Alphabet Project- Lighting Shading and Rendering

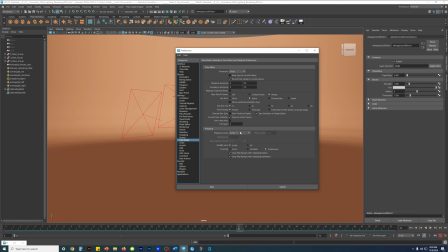2252s
Playback speed, 24 frames per second. Yeah.
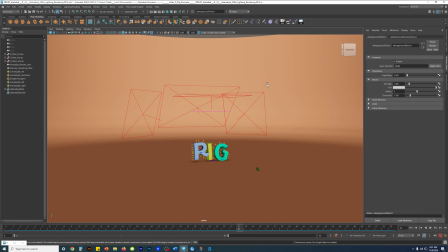2260s
And then that's pretty much ready. Make sure that I do not want to see, right? I do not want to see duplicates of assets, right? And they're grouped.
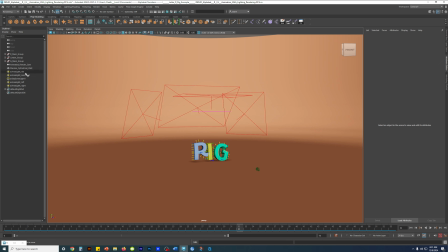2275s
I do not want to see copy and paste, right? Stuff going on, because again, it makes my job harder, right? I get confused if there's duplicates and the scene's not cleaned up. It gives me a reason to just start to shave off a good amount of percentage points,
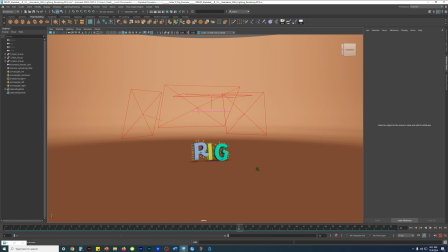2294s
because I've talked about it, to keep it clean and nice. And down here, you know, I have things named,
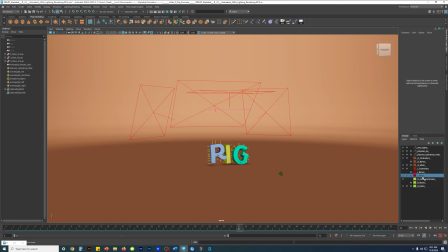2303s
you know, down here, color coded, controllers, bones mesh, controllers, bones mesh, controllers, bones mesh, colored, right? Everything is set up and nice. And then finally, for the renders, you set to rendering menu. You go to render
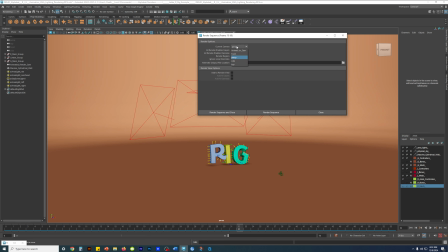2325s
sequence, option box, choose that, right?
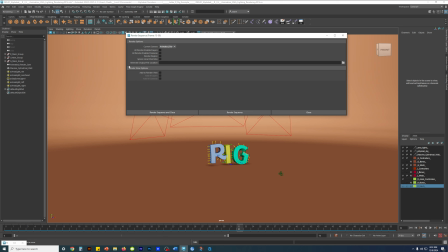2331s
Your render cam, and then you choose the folder, right?
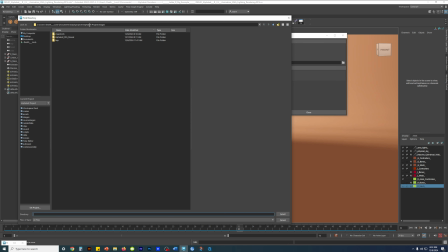2338s
Depending on, well, I have my outfit project folder hierarchy, right here, amongst other projects, and then it will typically save it to your images folder, images, right?
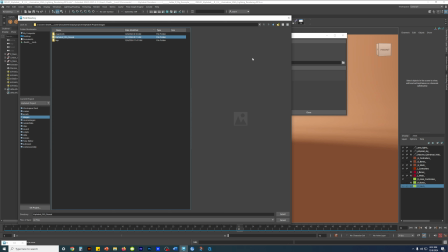2356s
I made a new folder, I clicked on that, I named it this, and then you hit select,
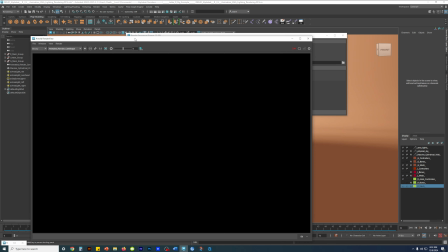2364s
and then you hit render sequence and close. But before you do that, you close out this window just in case.
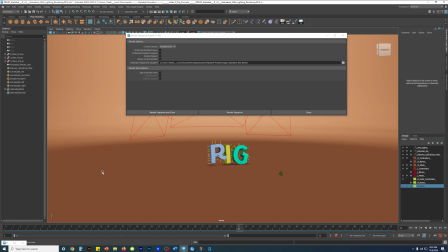2372s
Render sequence and close, and I'll go through the process again.
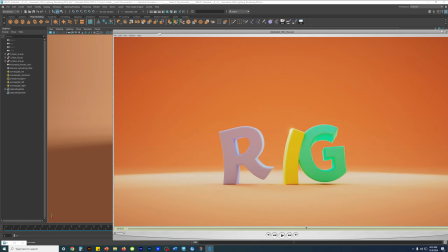2376s
So that's what I did to get this end result, right?
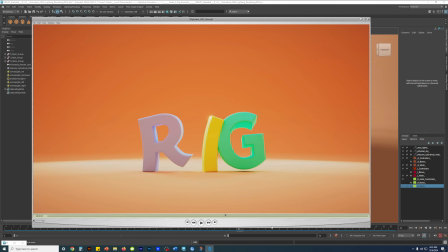2383s
If you follow the directions, right, and don't skip, don't rush, you come very close to this, right?
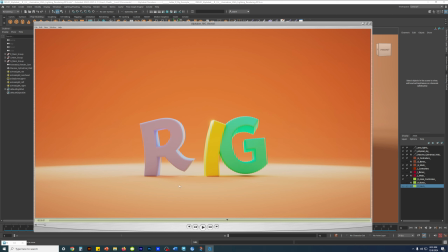2392s
Presentable lighting solution, right? And again, a lot of that
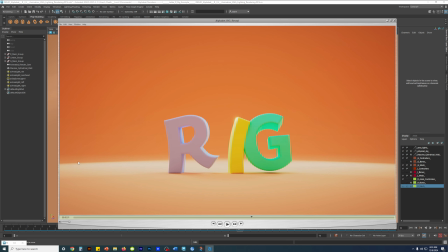2401s
light where I staged it like this. You see this right here? This nice halo effect. And this nice fall off right here. And this nice saturated background color.
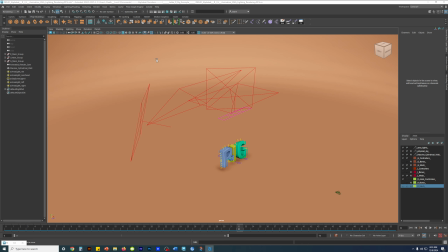2420s
This, again, from everything that I discussed.
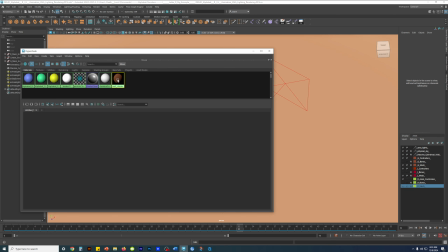2424s
Even down to this wash shader, right?
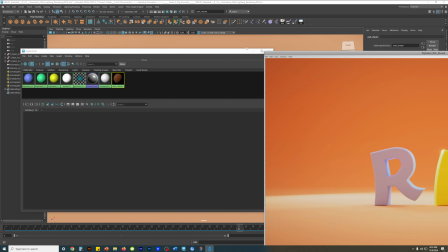2429s
Diffuse roughness, I dropped it. And that made the background more of a
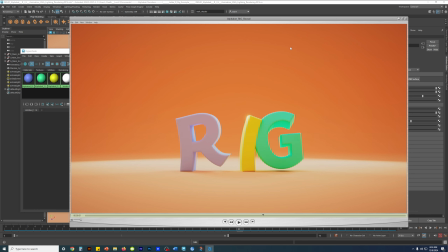2435s
muted and saturated color and preventing blowouts.
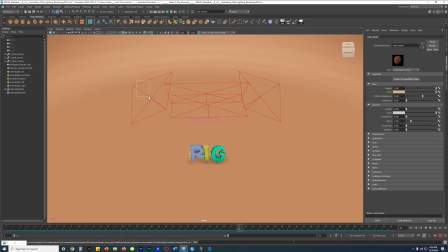2443s
And then how I position the lights, right?
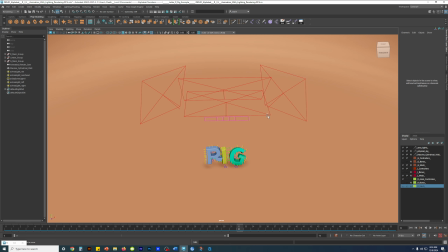2447s
If you look at the channel box, the values, right? Clean, only that is rotated. This one also whole numbers and clean.
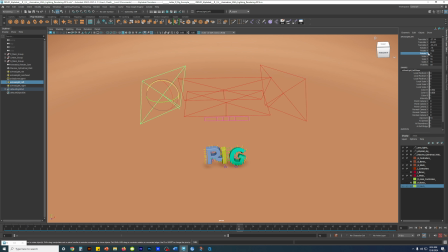2462s
This one again, same thing but reversed. Negative, negative versus, well, this is negative but this is positive.
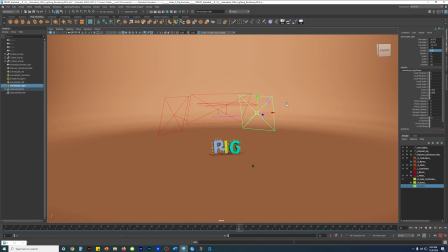2475s
And the size is the same too.
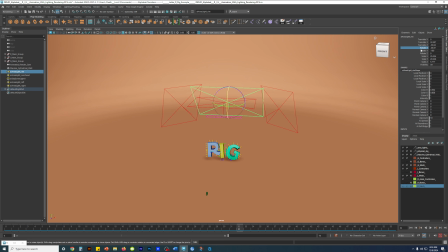2479s
And this one is clean, negative, slight tilt on the X, no tilt on the Y and the Z.
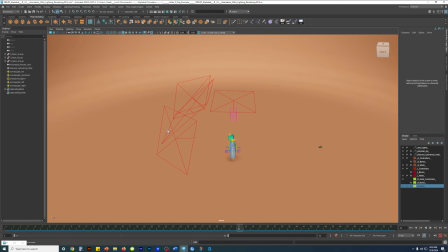2488s
And it helps to just make everything balanced.